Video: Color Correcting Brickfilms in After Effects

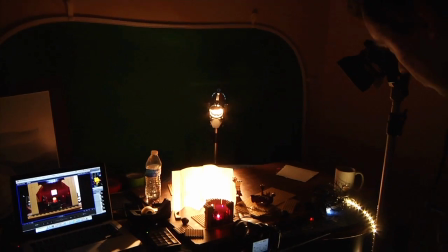[0:00]
When shooting a video, I try to make the in-camera image look as cool as possible,
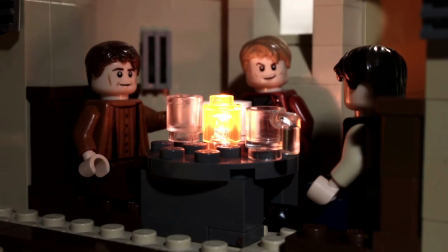[0:05]
but I have found that color correcting the images in After Effects can be very helpful in producing a very clean,
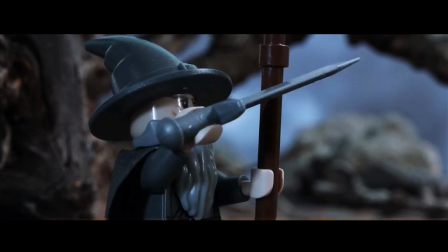[0:12]
intentional look to each image.
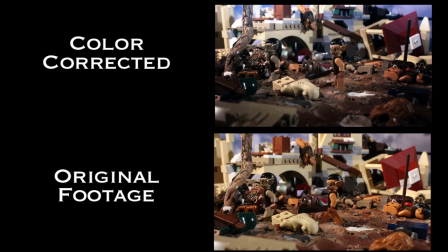[0:18]
The original footage for Azog's battle plan is a bit more orange and certainly doesn't convey the cold, wintry feel that I was after.
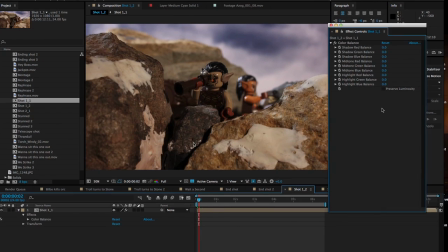[0:26]
First, I added a color balance filter and dragged down the red values in the image.
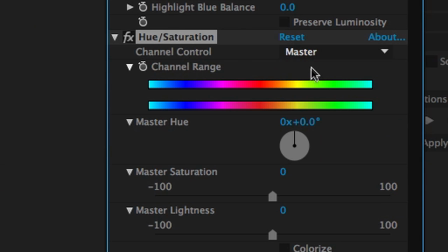[0:31]
Then I applied a hue and saturation filter exclusively to the red and orange color range and brought down the saturation. I also added a curves filter to increase the brightness of the sky.
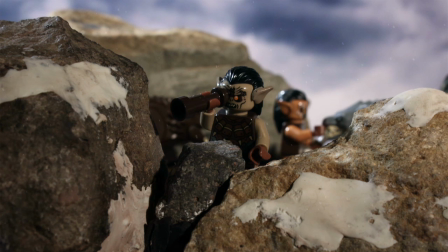[0:42]
An important aspect of color grading is to subtly guide the viewer's eye to focus on the subject of the shot.
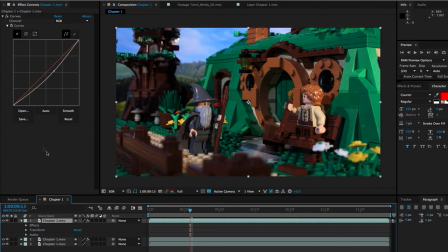[0:48]
I usually accomplish this by adding a vignette to my images, darkening the edges to guide the eye towards the center.
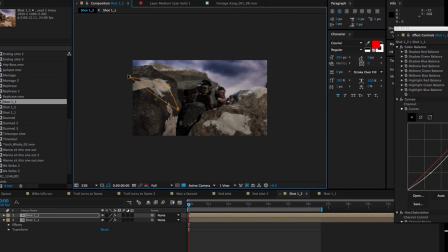[0:56]
So, I duplicated my original layer, darkened it, masked around the area I wanted to affect, and feathered the mask to make the effect more subtle.
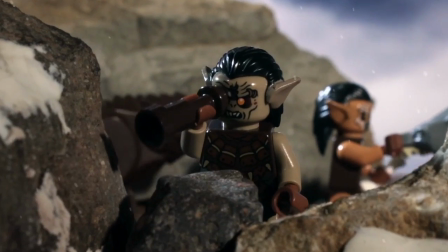[1:05]
A final touch to this shot was adding the snowfall.
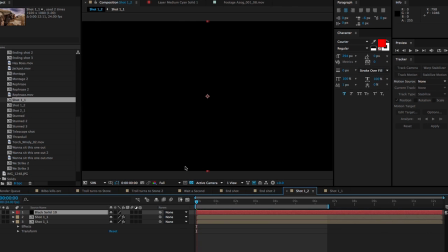[1:08]
To do this, I created a solid black object in After Effects, turned the blending mode on the layer to screen,
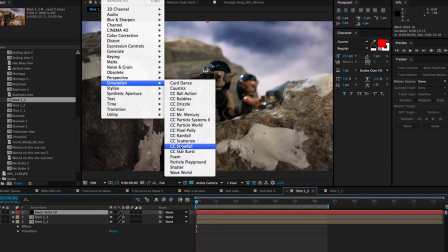[1:15]
went to the effects menu, then the simulate submenu, selected CC Snowfall, and applied it to my black object.
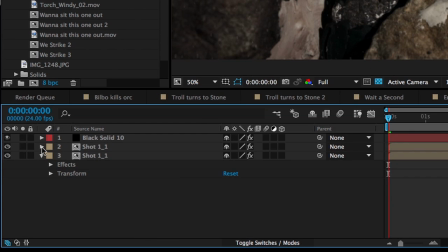[1:23]
I then adjusted the size and number of flakes that I wanted, and adjusted the size and position keyframes so the layer would follow with the camera movement.
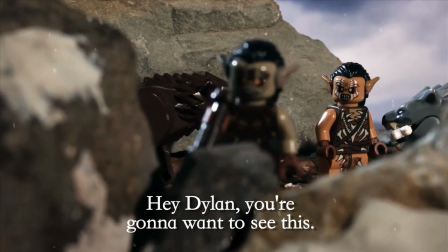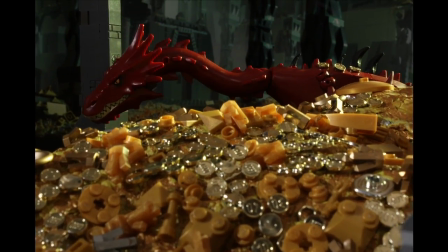[1:37]
The footage from Conversation with Smaug was also too orange for the look I wanted.
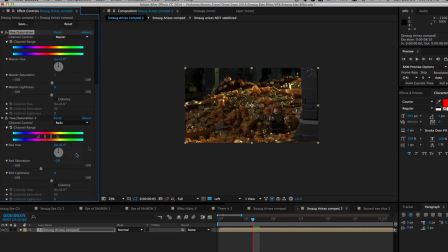[1:42]
I applied two separate hue and saturation filters, one to bring down the saturation of the red, and the other to bring down the saturation of the gold.
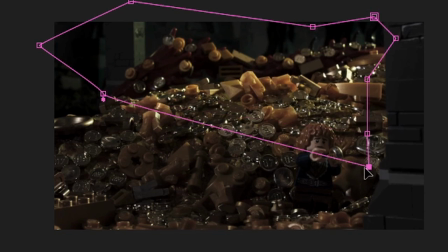[1:51]
Once again, I applied a vignette to darken the edges, keeping the center the brightest part of the screen.
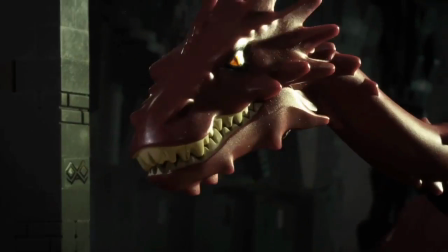[1:57]
I also really wanted Smaug's eye to light up in these shots, so I duplicated my layer, cranked up the brightness,
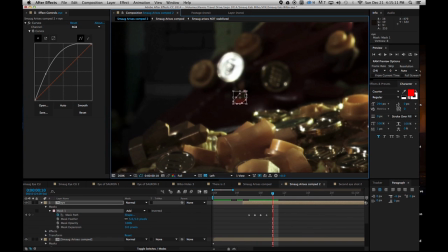[2:05]
masked the layer just to cover Smaug's eye, and keyframed the mask each frame to match Smaug's motion.
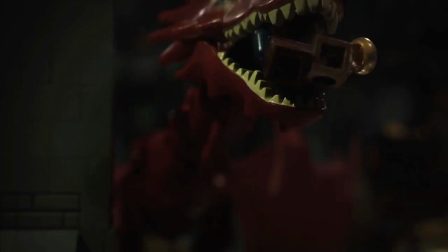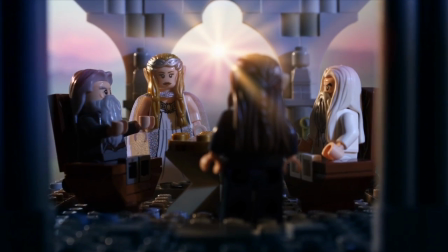[2:19]
The White Council video was a little more complicated when it came to the color grading.
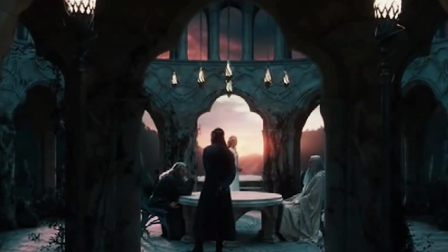[2:24]
The scene from the original film has very rich coloring, and I wanted to do my best to simulate this look in LEGO.
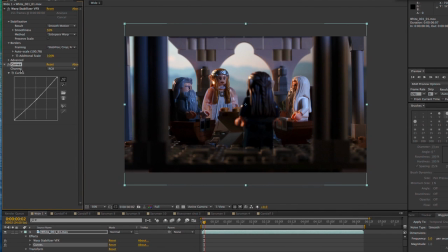[2:31]
First, I added a subtle curves filter, duplicated the layer, masked just around the outside area, and then added a deep blue color balance for the vignette.
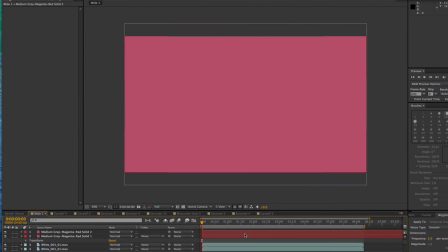[2:41]
Then, I created a purple solid, set the blending mode to hard light,
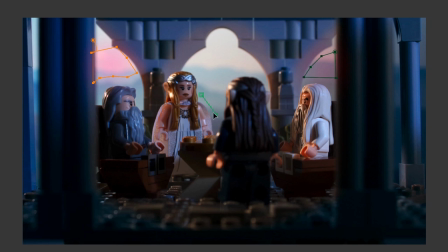[2:46]
and masked inside the arches to give the illusion of purple clouds against a sunset.
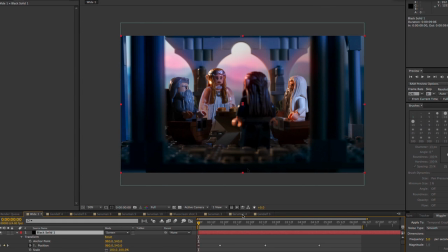[2:52]
My last step in this shot was to actually create a setting sun. To do this, I created a black solid in After Effects, set the blending mode to screen, and masked just the area that I wanted to be affected.
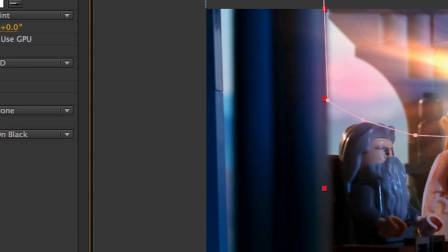[3:04]
Then, using a plugin called video co-pilot, I added an optical flare to this layer, beautifully simulating the setting sun.
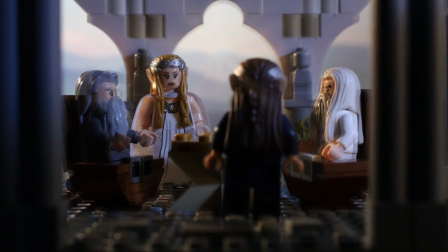[3:13]
I myself am only an amateur when it comes to color grading.
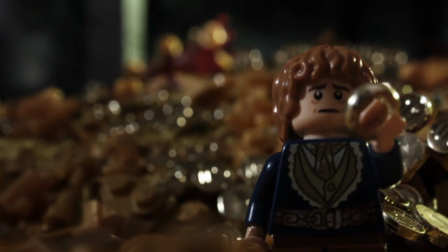[3:16]
There are much better programs and far better artists out there, but even limited knowledge can go a long way to making images look awesome.
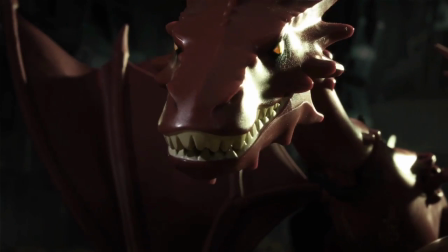[3:25]
Thanks very much for watching, please subscribe, and check back for some awesome new videos!